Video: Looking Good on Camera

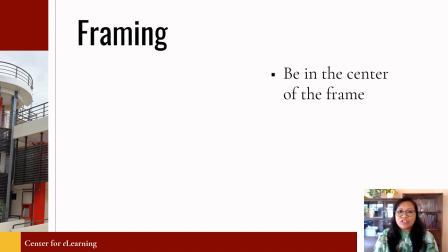4:09 The rule of thirds is what photographers or videographers would say or would encourage us to stay a little bit to the right or a little to the left of the frame.
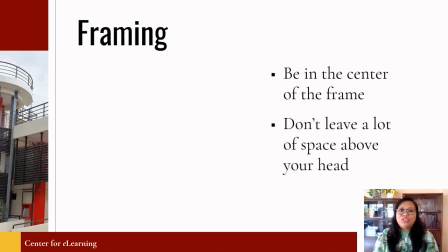4:26 Also, you don't leave too much space above your head. Those who have been taking videos of themselves would say that we would look good on camera if there is only about 2 fingers above our head before we hit the border of the frame.
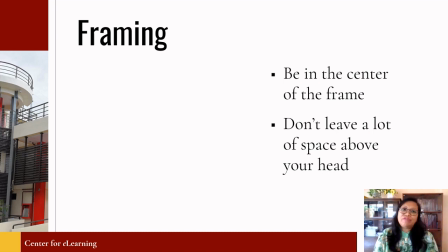4:43 The reason for this is to allow more space for movements or gestures below your face. Nothing is really happening above your head, so a space is not necessary.
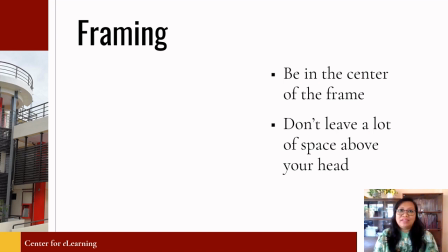4:59 More space above your head would also make you look like you're drowning, like this.
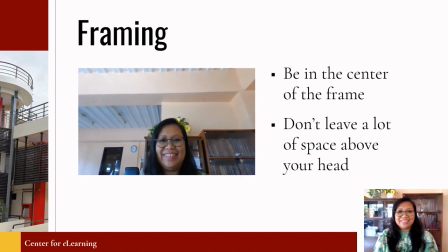5:07 I'm sure you wouldn't want to look like that. The next one is on lighting.
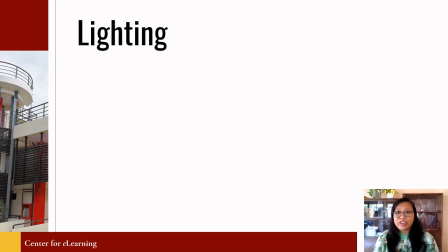5:14 Have you ever noticed that sometimes the image you see in a video conference or a webinar is dark and unclear, sometimes blurry? That is a case of poor lighting, and you do not look good on camera in that condition.
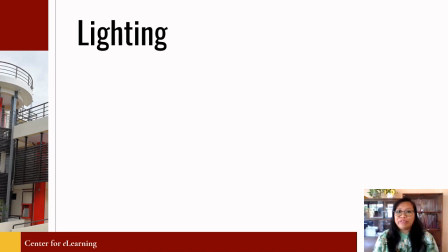5:31 So it is very important that when you record your video for your lecture videos, you are in a well-lighted room. You don't have to have lighting equipment. No, you don't need to buy. One way is you can face in front of windows during the day.
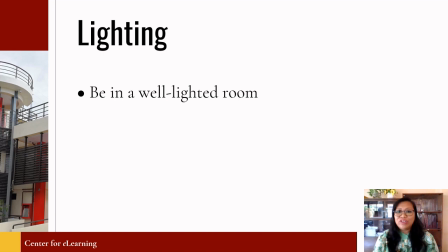5:49 The trick here is to have your source of light behind your camera. So if you are recording in the evening, make sure that your light comes from behind your laptop or desktop computer.
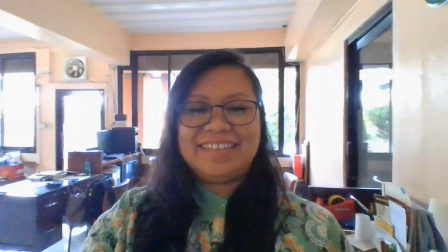6:05 Now, let me show you how lighting works. Hi, I'm in the MBM office,
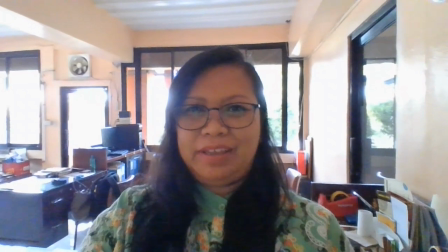6:15 and in this part of the room, I don't think I'm getting a lot of good light while you are seeing me,
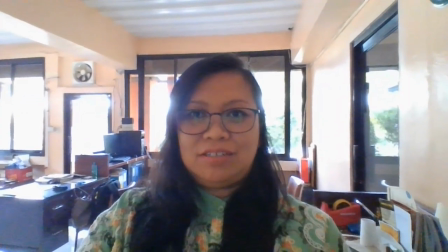6:23 but I think it's rather dark compared to this.
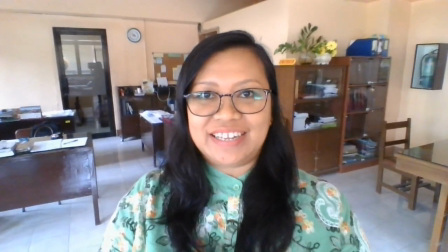6:29 I am still in the MBM office,
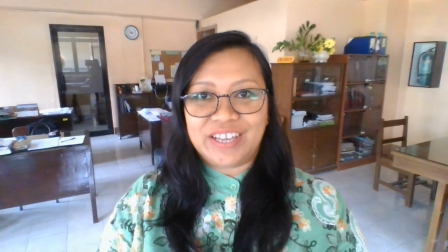6:32 but right now I'm facing the windows, so you're seeing me with better lighting.
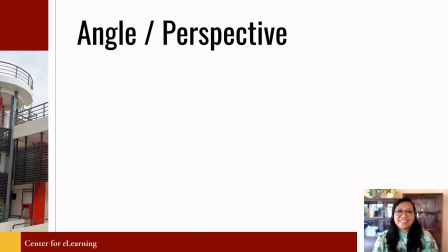6:40 The next one is angle or perspective. Now, I have seen this too many times.
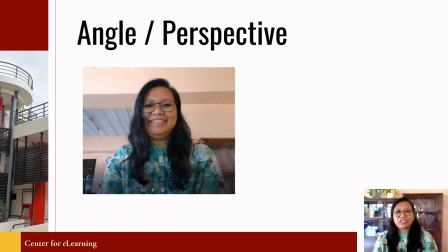6:49 You can say a lot of things about how I look in this picture, even though I have that cute dimple right there. You can see the holes in my nose prominently. I have my double chin emphasized, and a lot of other things you have negative biases about.
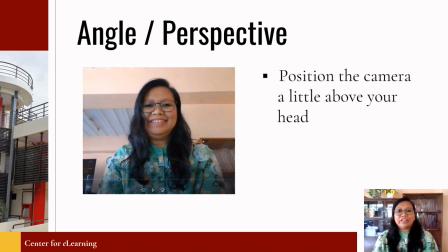7:06 But if you position your camera a little above your head or just about eye level, all the things you don't want people to see will disappear. Just like what you see in my image at the lower right corner of the screen.
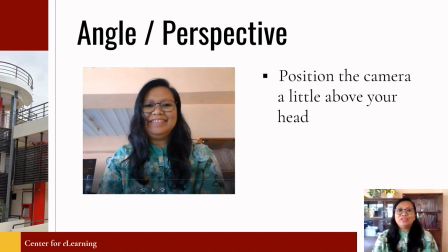7:23 That is the angle we want to achieve. So don't position the camera below your face.
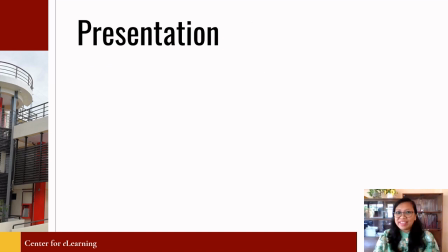7:33 The next one is presentation. And by this, I mean how we present ourselves. A few times I have attended online meetings that seemed like I was just talking to my family.
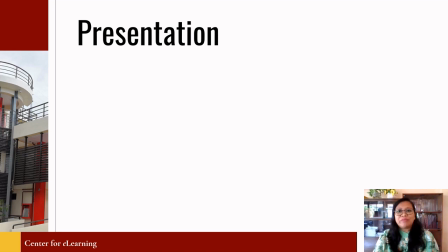7:47 Our classes, just like meetings, are official or professional activities, and this requires appropriate decorum. If we are recording our lecture videos, chances are this would be viewed by other audiences in the future.
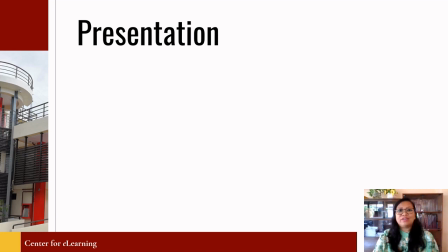8:04 These lecture videos are going to be learning resources, and we are making this not just for one-time use.